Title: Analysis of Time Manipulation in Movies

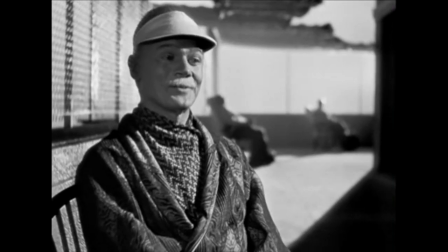0:00 I can tell you about Emily. I went to dance in school with Emily. I was very graceful.
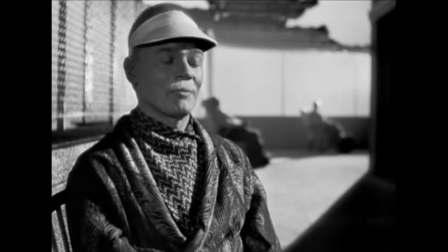0:06 One of the interesting things about Citizen Kane is Orson Welles' ability to manipulate time.
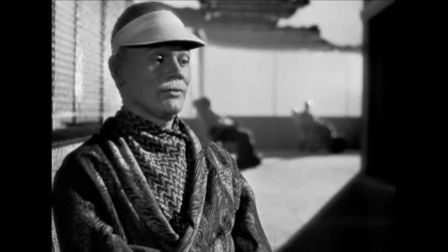0:11 A great example of this type of manipulation occurs in the breakfast scene.
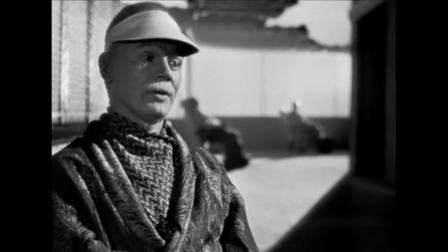0:16 Here we see Orson and his wife's relationship go from very much in love at the start of their marriage to distant and cold in a matter of just a few minutes.
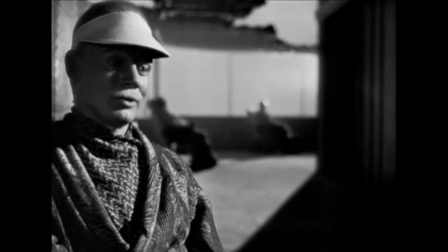0:25 It was a marriage just like any other marriage.
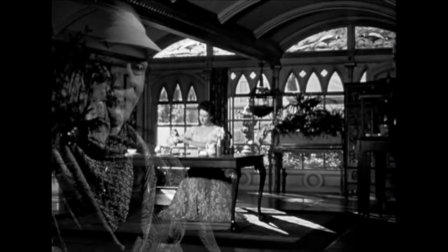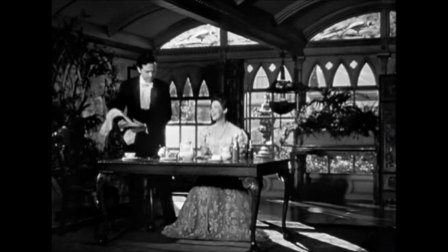0:35 One of the first things we notice is how Emily and Charles sit close to each other, with Charles waiting on Emily bringing her her meal.
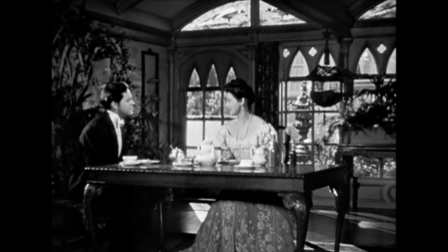0:43 Additionally, the romantic music in the background sets up the scene.
I wonder what the servants will think.
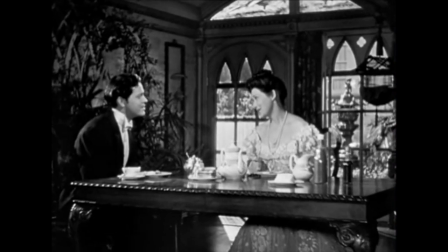0:49 They'll think we enjoyed ourselves. Yes. Didn't we? I don't see why you have to go straight after the newspaper. You never should have married a newspaper man.
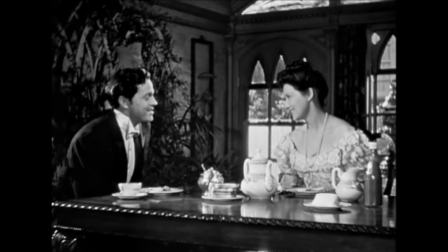0:55 They're worse than sailors. I absolutely adore you.
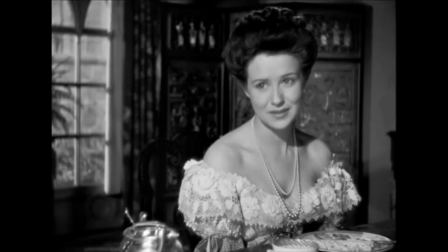0:59 Oh, Charles, even newspaper men have to sleep. I'll call Mr. Bernstein, haven't put up my appointments until noon. What time is it? I don't know, it's late.
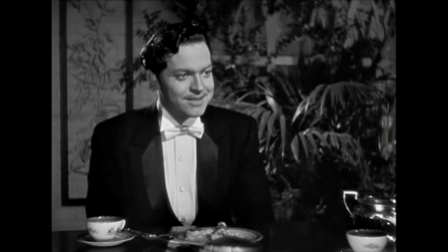1:15 It's early.
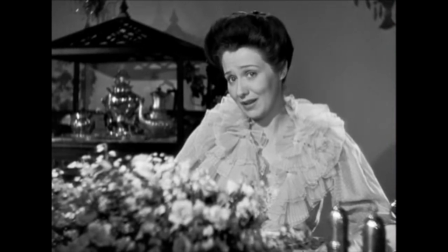1:19 Charles, do you know how long you kept me...
Here, Emily again complains about Charles' work schedule.
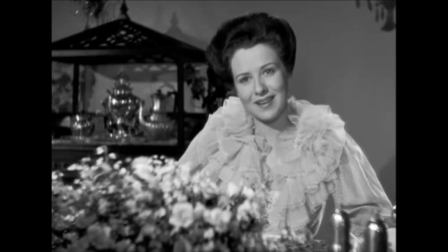1:25 However, this time we see our first separation by the bouquet of flowers while they sit on opposite sides of the table.
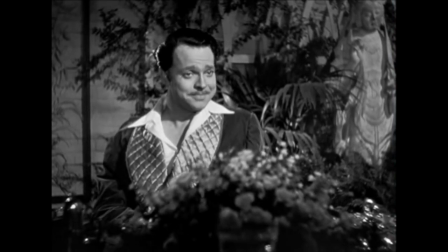1:31 Your only correspondent is the inquirer. Sometimes I think I'd prefer a rival of flesh and blood.
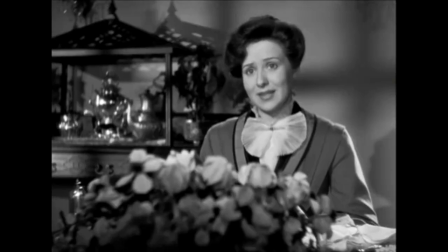1:37 Oh, Emily, I don't stand that much.
Emily is now bothered and frustrated by articles Charles is running in his paper.
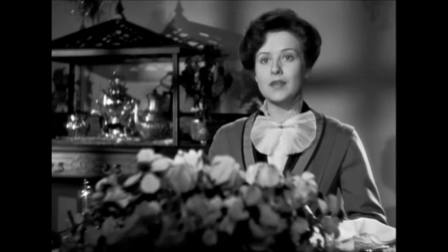1:43 The facial expressions also tell quite a bit about how each party feels.
He's still Uncle John.
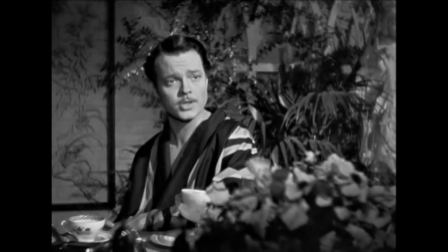1:48 He's still a well-meaning fathead who's letting a pack of high-pressure crooks run his administration. This whole oil scandal.
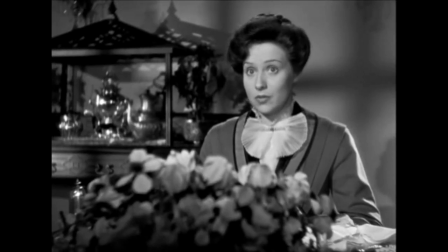1:54 He happens to be the president, Charles, not you. That's a mistake that will be corrected one of these days.
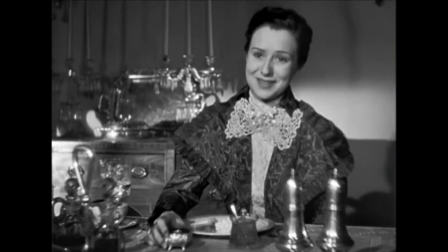2:00 Your Mr. Bernstein sent you near the most... incredible...
Now in their sixth year of marriage, the couple disagrees on a gift for their soon-to-be-born son.
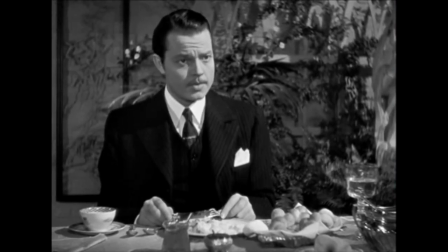2:09 Here the two vehemently disagree on whether or not the gift should be displayed in the nursery, with additional items on the table separating them.
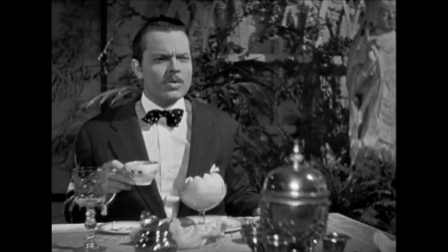2:17 Yes. Really, Charles?
Now the couple appears to be in a more formal setting. The two are sharp towards each other, with Charles displaying his large ego.
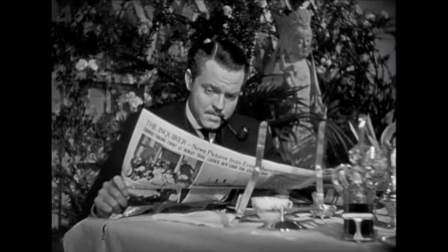2:29 The two now sit in silence, on opposite ends of the table, with the music now playing a depressing song.
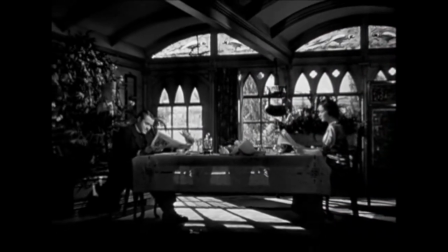2:35 They are reading opposite papers, and everything points to distance between them.
Wasn't he ever in love with her?
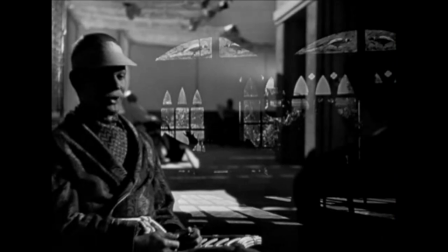2:43 He married for love. Love. That's why he did everything.
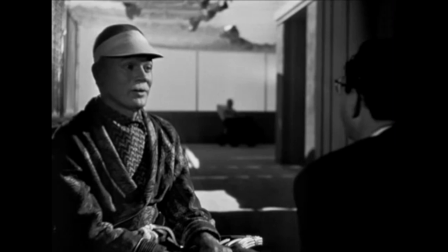2:50 That's why he went into politics.
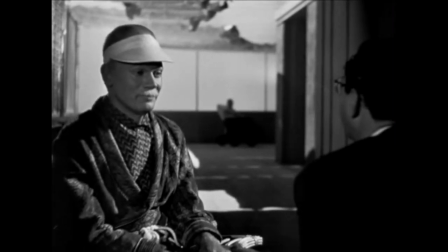2:52 As you can see, Wells is able to manipulate an entire relationship between two characters in a montage in two minutes.
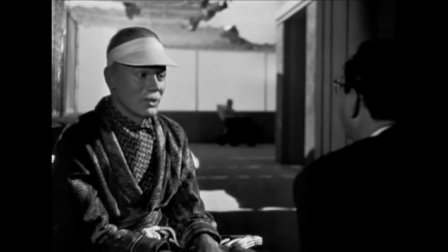2:59 The music, lighting, and props all play key roles in moving time forward and helping the audience to see the distance grow between the two characters.
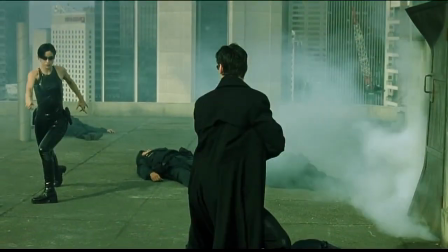3:10 In the movie The Matrix, the director uses special effects to manipulate time in new ways.
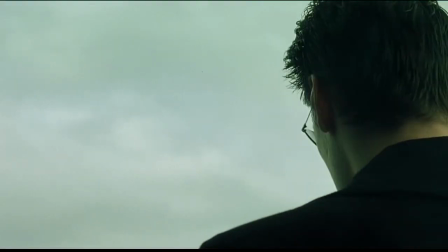3:15 By ghosting characters and filming in high frames per second, the video is able to be slowed down and still remain high quality and look realistic.